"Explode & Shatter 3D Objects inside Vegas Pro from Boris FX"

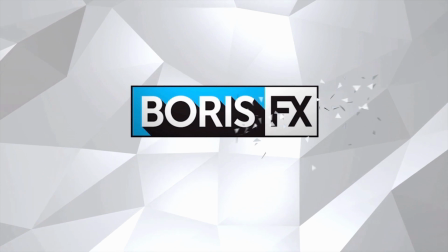0:01 Hi, I'm Vin with Boris FX, and in this quick tutorial I'm going to use the Shatter Deformer in BCC 3D Objects inside of Vegas Pro to recreate this explosive animation.
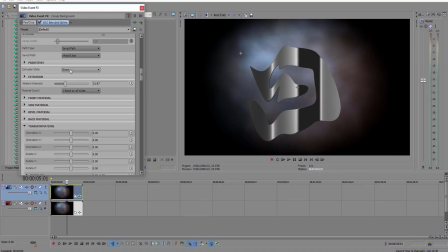0:11 Now that's pretty cool. Now BCC 3D Objects offers a ton of versatility, and I highly encourage you to experiment with different deformers to create unique effects, but for this tutorial we'll just focus on Extruded Spline, Extruded Text, and Shatter.
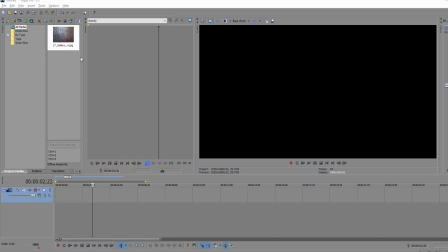0:24 Alright so here we are inside of Vegas Pro, and the first thing that I want to do is recreate my background image. To do so, I'm going to use the LTGallery4 image file that is installed with BCC10 and is located in the C,
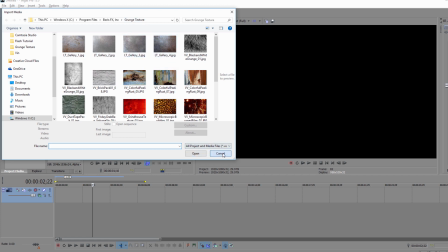0:35 Program Files, Boris FX, Grunge Texture folder. I'm going to take that file and drop it right into a new video track.
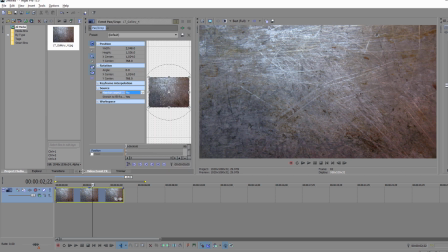0:43 Alright, it looks cool, but I want to tweak it a little bit. So I'm going to go to my VideoFX tab and select BCC Fast Lens Blur, and I'm going to drop that right onto the image file.
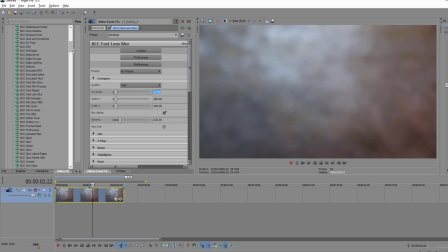0:51 Now the only thing that I want to do here is set the iris scale to 19. Once that's done, I can go back to my FX tab and select BCC Fast Film Process.
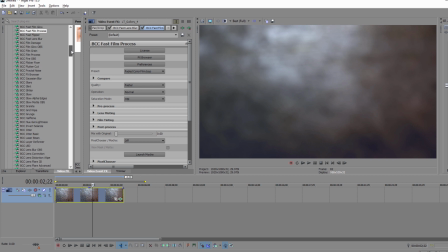1:00 Drop that on and set the preset to Faded Color Film. Now we're going to go right back again to that Video FX tab and we're going to select BCC Vignette.
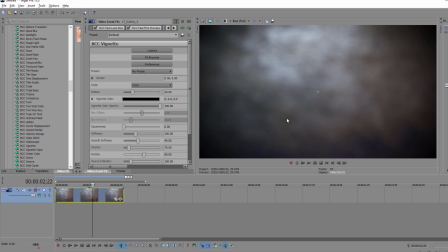1:08 I want to restrict the image to this central area, but I don't want to completely get rid of the texture along each of the sides.
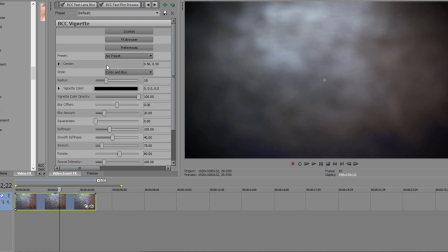1:13 So to do that, I'm going to set my style to Color and Blur, my Radius to 18, Squareness to 8, just to give it a little more of a defined edge.
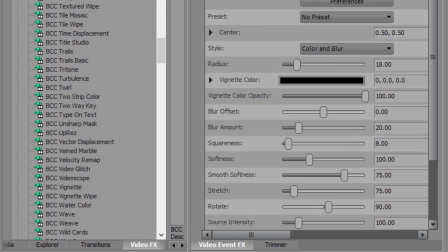1:21 And then I'm going to set my Smooth Softness to 75. Lastly, I want to add another instance of Fast Film Process to this image.
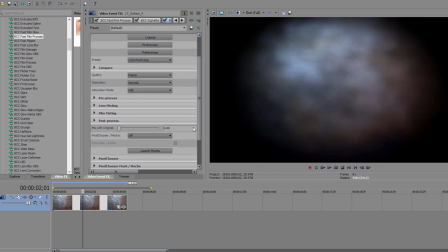1:28 I'm going to set the preset to Color Push, and then go down to Mix Original. This will allow me to blend this preset with the other effects on this clip. So what I'm going to do is I'm going to set it to 35, which will bring out some of the other effects that are below it. Okay, next thing I want to do is create this stone ring.
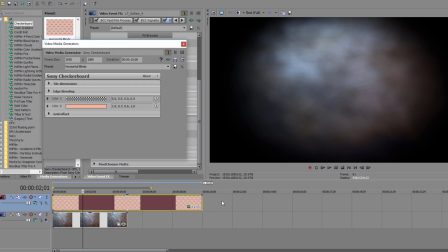1:44 Now to do that, I'm going to go to my media generator and drop any one of those onto a new video track. It doesn't matter which one, so long as it's positioned directly above my background track.
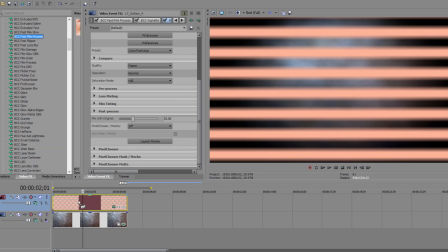1:53 I'm going to go back to my Video Effects tab and select BCC Extruded Spline and drop that right onto the generator.
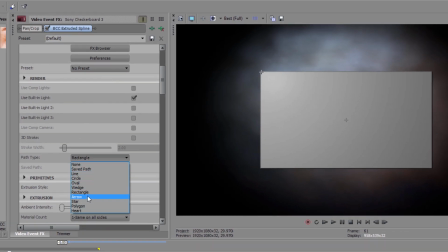1:59 Alright, so what I want to do is I want to create a ring, and to do that I'm going to set my path type to circle and enable 3D Stroke.
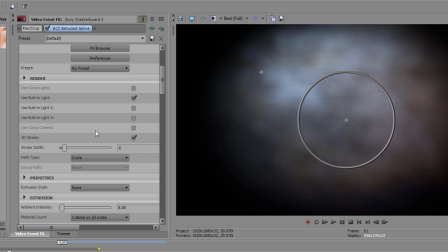2:05 Now this is going to convert the circle into the ring shape that I want, but I'm going to increase the stroke width a bit to 18.4 just to give it a little bit more definition. Once I have it the way I want, I want to start working on that texturing. So I'm going to go down to the material section and select the preset Stone Rough Stone.
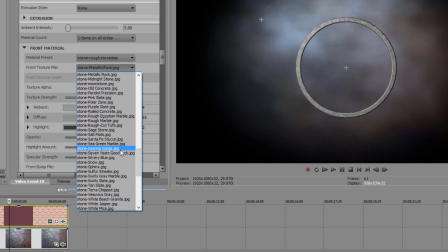2:21 This looks good, but presets are a starting point, so let's customize this a bit more. I'm going to change the texture file to Stone Swirly Gray Marble. Now with 3D objects, I have the ability to set a bump map for more realistic texturing. So let's set that front bump file to Stone Deep Cave.
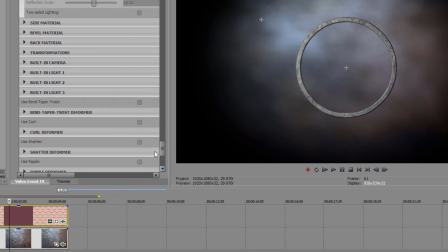2:37 Lastly, I want to go to the Transform tab and set my Master Scale to 177.
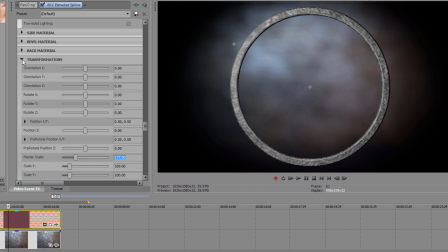2:42 Okay, that's starting to look pretty good. Now let's get some animation going on. To do that, I want to go to my built-in camera. I want to set animation keyframes on the very first frame for both my orbit radius and my orbit spin.
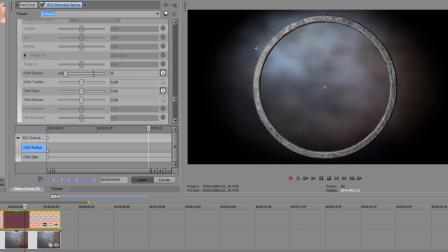2:53 Then I want to jump ahead three seconds and set my orbit radius to 0.5 and my orbit spin to 50.
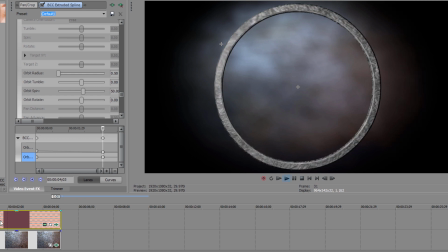3:00 If I play my animation back, we're definitely getting close, but there's one more thing I need to do to get this where it needs to be.
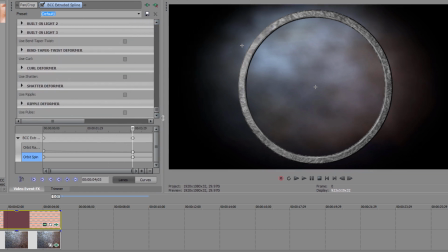3:06 I'm going to come down here and enable Shatter, which, as its name implies, will break my ring up into tiny pieces. Now there are a lot of parameters here, but with a few minor tweaks, we can get something really nice. The first thing that I want to do is decrease my crack ability to 30.
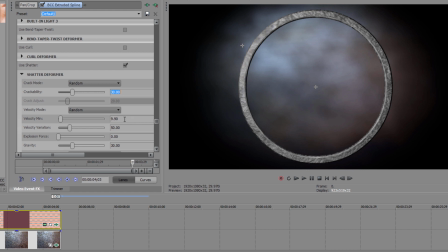3:19 This is going to cause the image to break into larger and more irregular chunks. I want to set my explosion force to 4 and my gravity to negative 1. This is going to keep those chunks from flying away too fast and give it more of a crumbly effect. Since the gravity is negative, all those pieces are going to float around in space a bit.
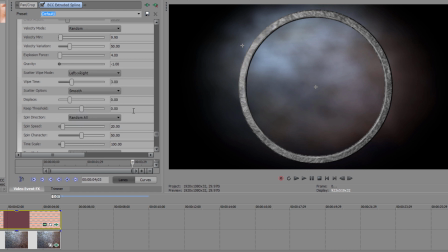3:35 Next, I'm going to set my scatter wipe to left right and my wipe time to 2.34. This is going to cause all that crumbling to move across the image instead of breaking it up all at once.
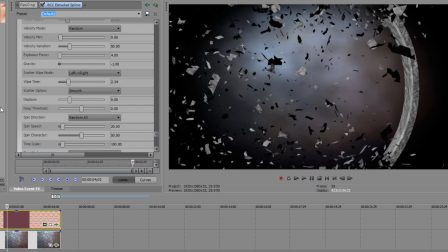3:45 You can always feel free to experiment with the various parameters and angles to create some really interesting effects. Now when done, I tend to finish this effect off by adding BCC drop shadow to the clip, but that is entirely up to you if you would like to add it.
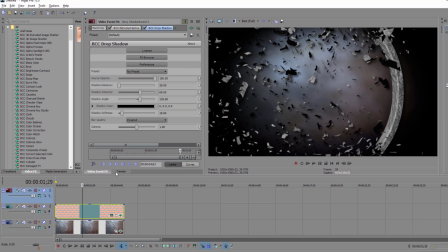3:58 So to create my text layer, I'm going to add a second generator to a new video track. We can't add the effect to the first generator because it will override the extruded spline effect.